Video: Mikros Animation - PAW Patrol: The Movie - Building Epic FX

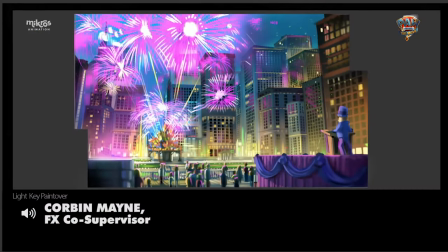For such an extended fireworks sequence,
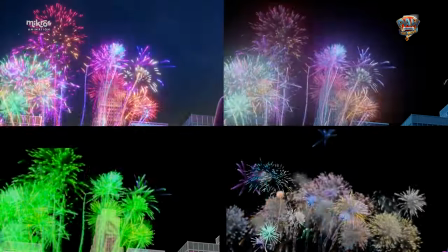we knew we needed to build a procedural system that allowed the animated proxies to be turned into natural looking fireworks that matched the randomly generated ones.
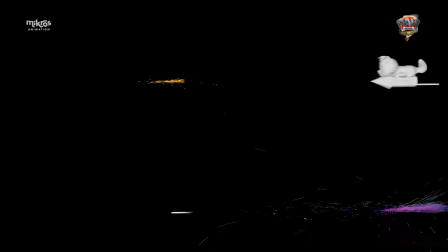And of course, the biggest challenge was maintaining continuity from one shot to the next,
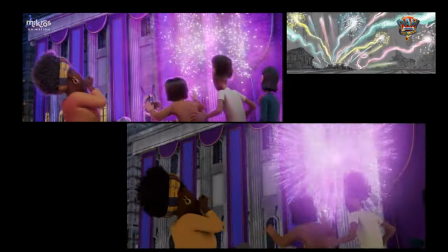so being able to control the type and colour of the fireworks within the simulation was vital.
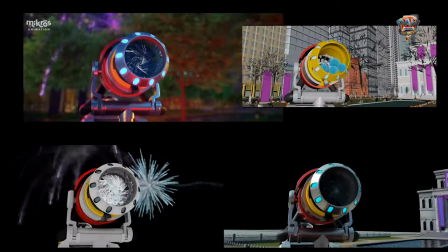And the big crescendo here is the water cannon. We made sure to to keep the simulation as natural as possible within such an unnatural shape for water,
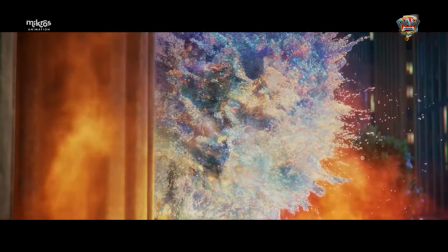and then relying on some further post-simulation adjustments to clean up and contain all those particles within a sphere.
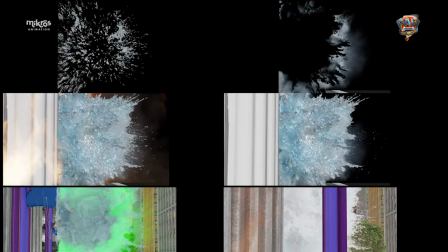This was even more pronounced for the slow motion shot where we had to force the ball to explode outwards on impact to achieve such a stylized shape.
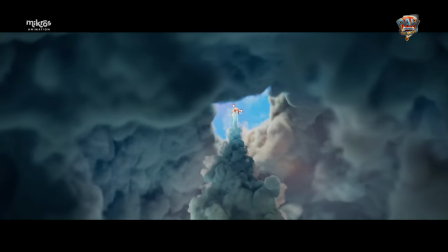The storm was an interesting challenge because we were faced with trying to make something dark and dangerous but without scaring the young audience too much.
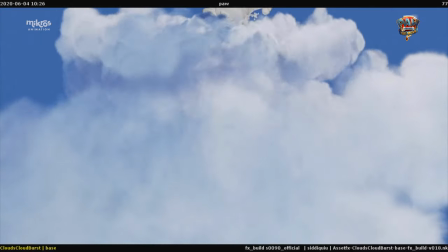We mostly relied on cartoony silhouettes and exaggerated motion to anchor it into the world of Paw
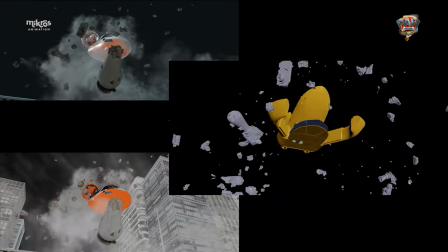Patrol and careful use of lightning and flashes to maintain a controlled sense of danger.
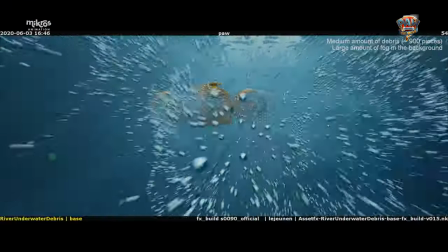And as always with water it's important to stick to all the elements the viewer is expecting to see such as bubbles, foam and underwater motes where it just doesn't feel like water.
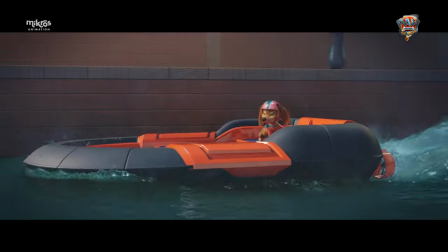But to keep this within the style of the world required some careful management of these elements and a few exaggerated shaders to elevate the contrast of the underwater shots.
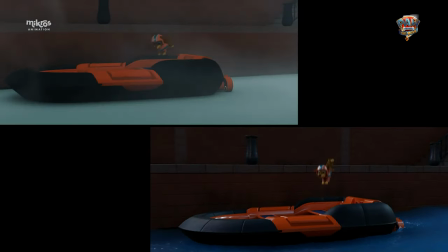From the very beginning of the project we began development of a whole suite of techniques for bending metal and breaking up concrete,
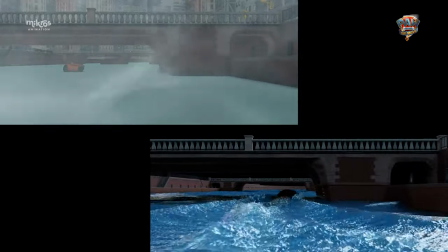all the while making sure we could guide and control the simulation rather than being at the mercy of randomness.
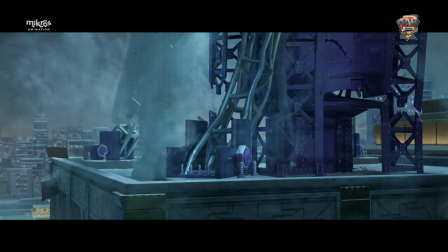And with all these elements as well as the storm, the wind and the rain, these shots were some of the most exciting to bring to life.
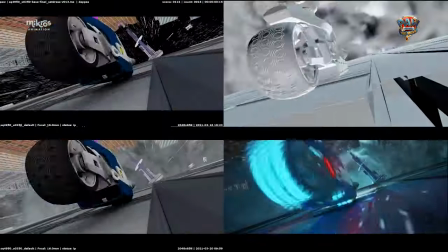And when it came to creating an epic explosion within a children's film, of course our first instinct was to look for reference within the colorful world of anime.
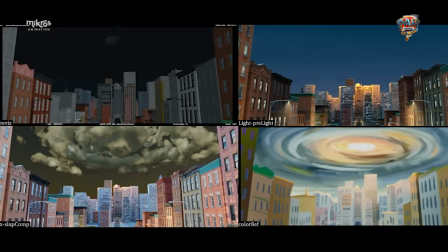Analyzing frame by frame hand-drawn explosions and incorporating some of the most extreme poses helped us to keep this effect punchy and awesome.
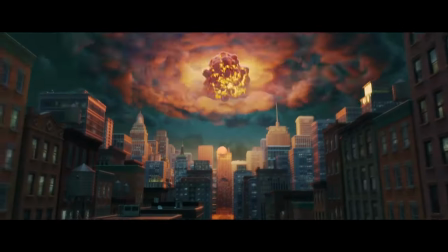A fitting finale for our furry heroes.